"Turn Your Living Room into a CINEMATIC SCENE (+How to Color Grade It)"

You know, don't make a crazy scene which never happened. But this, you know, it might happen.
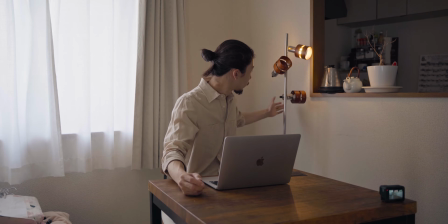(4:24)
Some people might place the light here, so it's natural. And make sure the position, the relationship between me and this light is right.
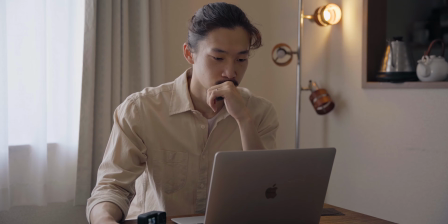(4:32)
But now it's a little bit weird because the light is too close to me.
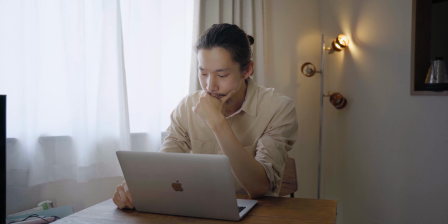(4:38)
So I adjusted the position of desk, camera, the light, and also I opened this curtain slightly to get more light in this room.
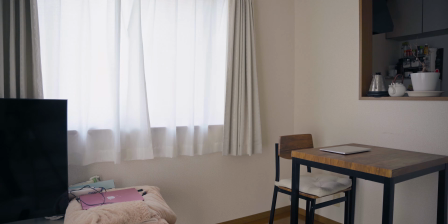(4:46)
So this is before the adjustment. Just normal, nothing interesting, nothing special living room.
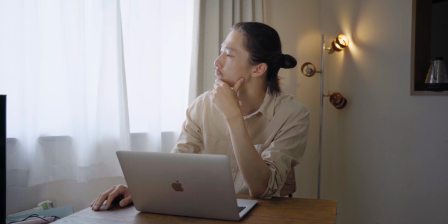(4:52)
But after, the good soft light is hitting the right side of his face, and there is a good contrast in this room, like this side to this side.
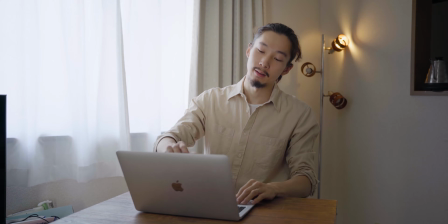(5:01)
The light is getting weak, good mood. So next, moving to color grading.
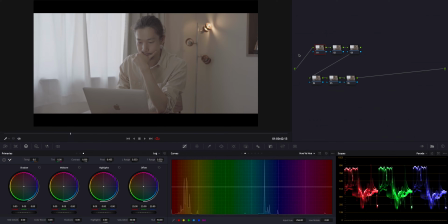(5:06)
Alright, so this time I think I'm gonna go very easy and simple way. So the balance of exposure and the color are very good. So I think I have to do less about this image. But the main theme this time is a creamy, like a soft mid-tone, right?
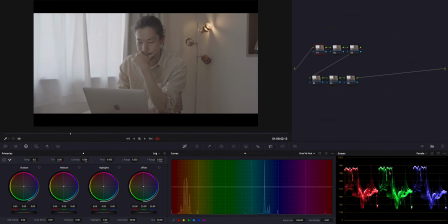(5:22)
So I'm not gonna go with a high contrast image, but I need Artlist. So I'm gonna boost this contrast slider and the pivot.
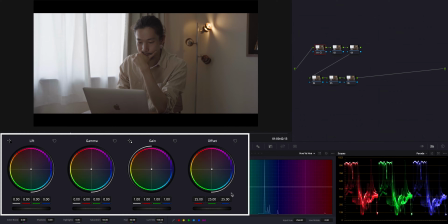(5:35)
Good. And I'm gonna bring this offset to get the light overall. And what's important this time is this gamma. So I'm gonna crank it up to get more like a creamy, mid-tone light.
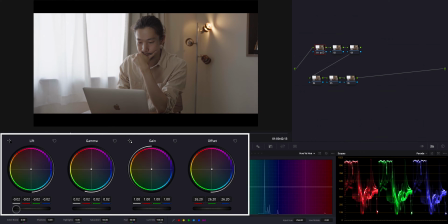(5:55)
And bring down the lift. Okay, we're gonna stay right here.
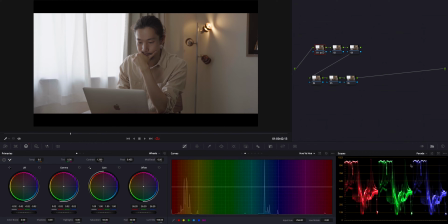(6:01)
And look at the parade. The highlight is too much, so I'm gonna bring this down. Good. Also look at the parade. There is a gap here, shadow. It's kind of too faded. Like we don't have the shadow enough.
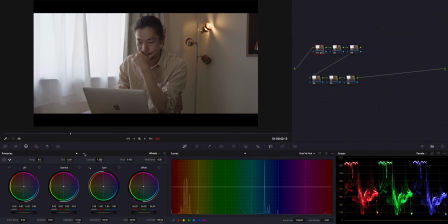(6:17)
But I don't want to make it crushed. So using this log shadow and bring this down. So this is it for this node. So next on this node, I'm gonna do the saturation thing with the primaries.
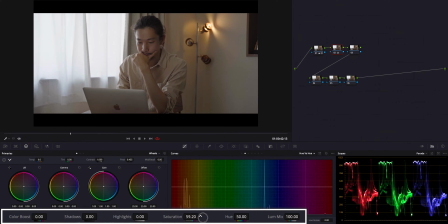(6:31)
But first thing first, saturation slider goes up, just like this. And the red, the orange is kind of too much around the mid-tone area, around here.
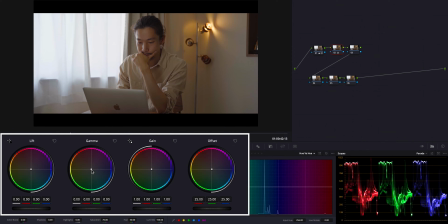(6:44)
So using this gamma, I'm gonna reduce it by moving this point toward blue. Amount of change is good. Okay, I'm gonna stop right here.
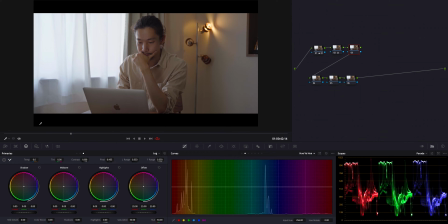(6:59)
So moving to the next node, here I'm gonna use those log wheels to create the look I want this time. So the shadow part is shifted kind of red, like magenta side. So I wanna make it a black, just pure black.
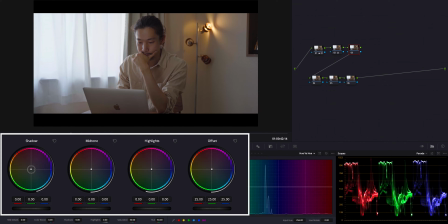(7:16)
So moving this shadow point to kind of blue side, I'm gonna reduce the red from shadow. And moving this mid-tone to kind of blue side.
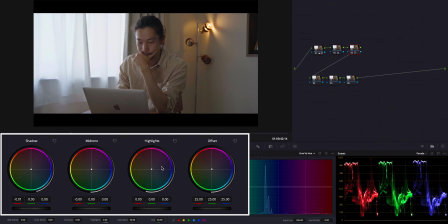(7:32)
And instead of it, I'm gonna shift this highlight to blue side to emphasize, this window, clean window light more. So I'm gonna move this to blue side.
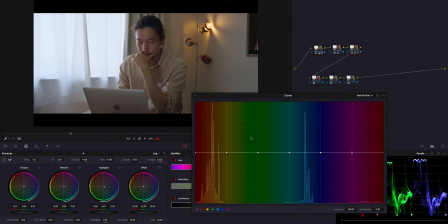(7:49)
Okay, like this. And also using this hue versus hue, I'm gonna, reduce the magenta feel from this image. So I'm gonna move this point a little bit down. This is also for skin tone. And I'm not gonna use qualifier to, pull the skin out.
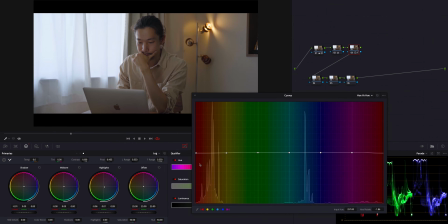(8:07)
So this is my skin tone, fixing. And hue versus saturation, I'm gonna gain more colors on face. Boost just a little bit, like this.
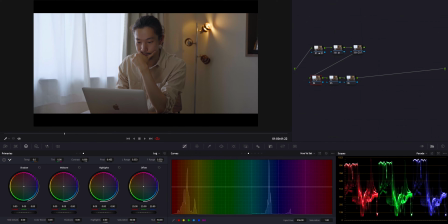(8:21)
So next thing what I'm gonna do is to give a little bit more light for his face.